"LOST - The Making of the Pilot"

Day three. All the bears here.
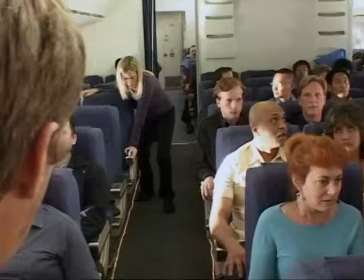We just bought this plane whatever it was six weeks ago in Mojave and now here it is in the jungle.
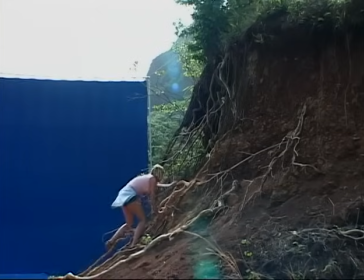The first day of shooting was actually me. I think it was supposed to be Evangeline at one point.
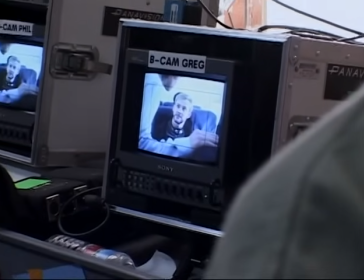The work papers for Evangeline haven't come through and mine fortunately had so.
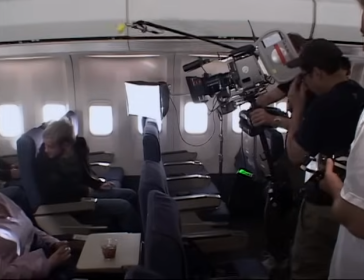The first day shooting was Charlie on the plane being chased by the air stewardesses into the men's room and doing drugs.
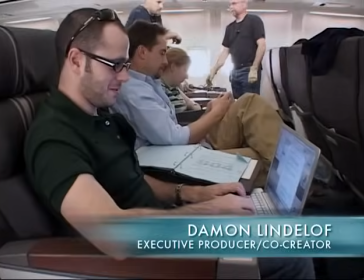The rewriting continues, as it will until day 32.
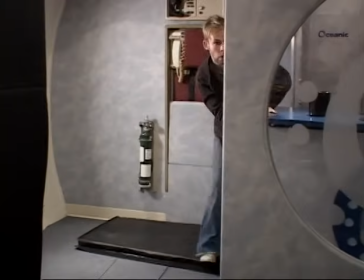One, two, three, back!
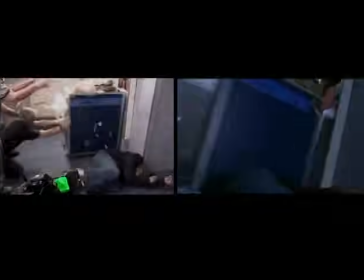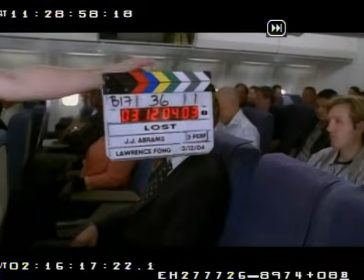That was good! That was great!
Shooting the sequence on the plane, the interior set, which was the only true interior we had in the entire pilot, the sequence required this plane to drop, you know, hundreds of feet and crash,
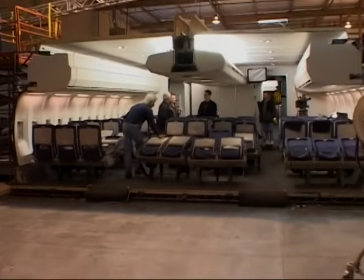and it was a plane that existed on the stage floor. There was no gimbal, no movement to the plane.
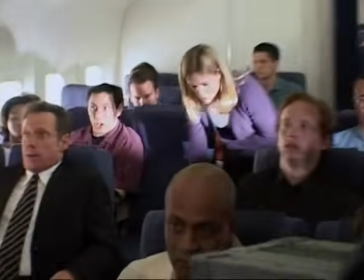To figure out how to make this whole sequence look realistic, we had really wonderful and cooperative background actors.
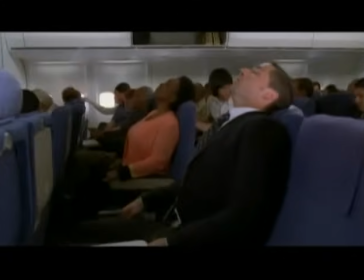The extras in the scene who would, on cue,
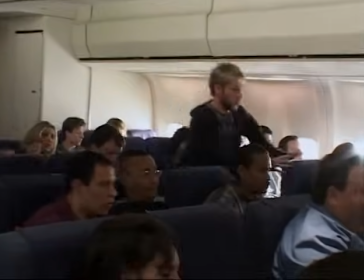move accordingly in the old kind of Star Trek model, where you'd move the camera in one direction, people would move the other direction. We did a lot of that.
Shake!
The good thing was we used steadicam almost exclusively through that part. So instead of just a shake, it was kind of this organic thing like an airplane would do. Greg Lunsgaard, who was the steadicam operator, was acting as much as any actor.
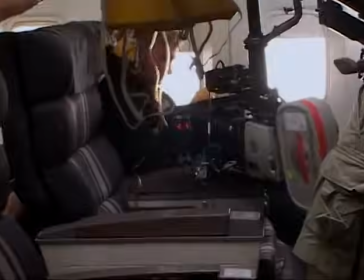I mean, he was performing that camera. Every move that that airplane makes inside the fuselage was performed by Greg.
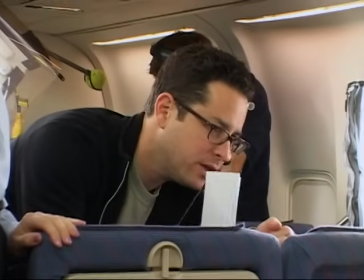They're going to come down, and we're going to see you. and he was wonderfully collaborative. I love those little jitters that happen, not the kind of big shakes so much,
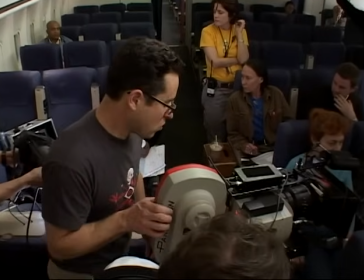so he would let me hold on to the film magazine and shake the magazine to get that kind of little look.
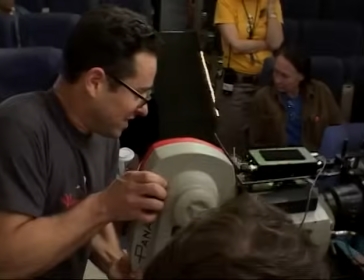Masks!
I had those handcuffs on, and I'm reaching and stretching for the oxygen masks,
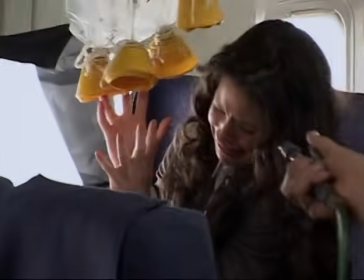and for me, it's all about throwing myself into it, physically, and I'm not using tools, I'm just using my imagination,
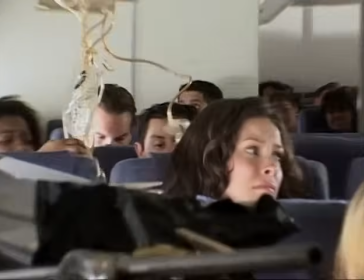so I am like, reefing on these cuffs. By the end of the day, my wrists were raw from those cuffs,
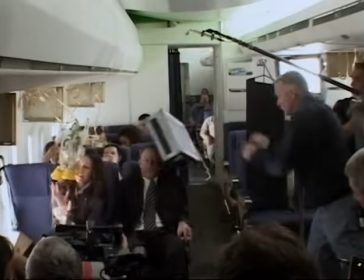because of course it's not only the five minutes you see on screen, it's all day of, you know, different takes, different sizes,
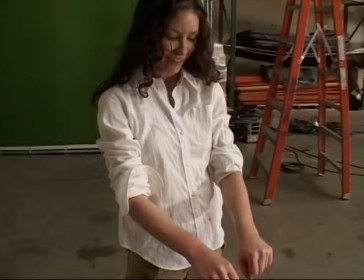different angles. These are the hands that wrestled with metal all day.
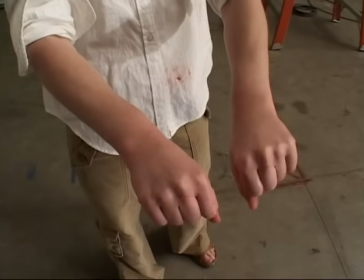And they have the scars to show it. My wrists are like twice the size they normally are. There's this guy off camera, and he's got this anchor case. It's about this big, and it's trimmed in chrome.
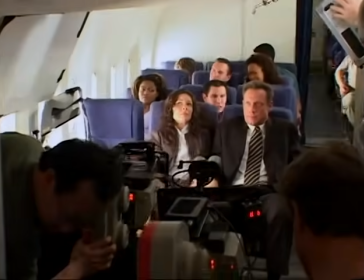And it was a fake one. It was foam rubber, hard foam rubber for 15 or 20 takes.
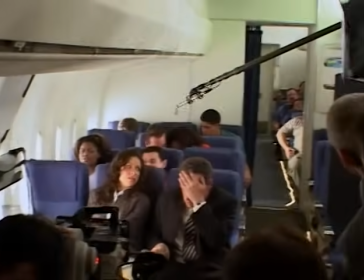He was just bouncing it off my head. And it had these tubes sticking out of my head. And every time they would bounce it off my head, all this blood would spurred out.
OK, speed on beat.
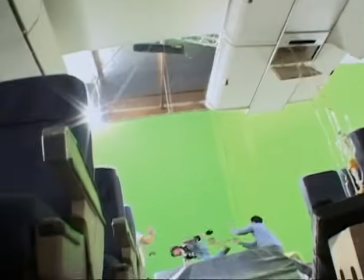3, 2, 1, go.
We knew we wanted to do the back of the plane getting ripped away.
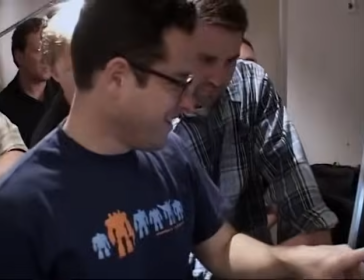We devised this shot with Kate in the foreground where the rear of the plane gets ripped away,
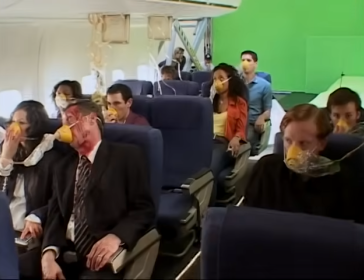where we would replace a good third of the plane with a computer-generated plane.
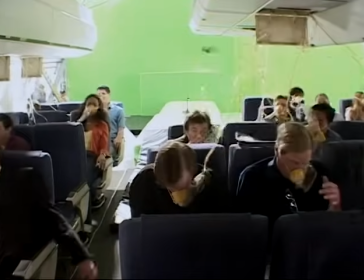And we had stuntmen and women rigged on wires and getting yanked out and yanked back. We had these giant Ritter fans. The whole thing is an illusion. Nothing's moving.
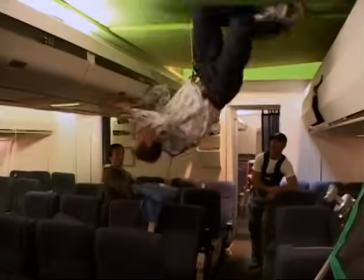And with the use of the special effects and the visual effects and the actors and cameramen, we were able to really pull it off.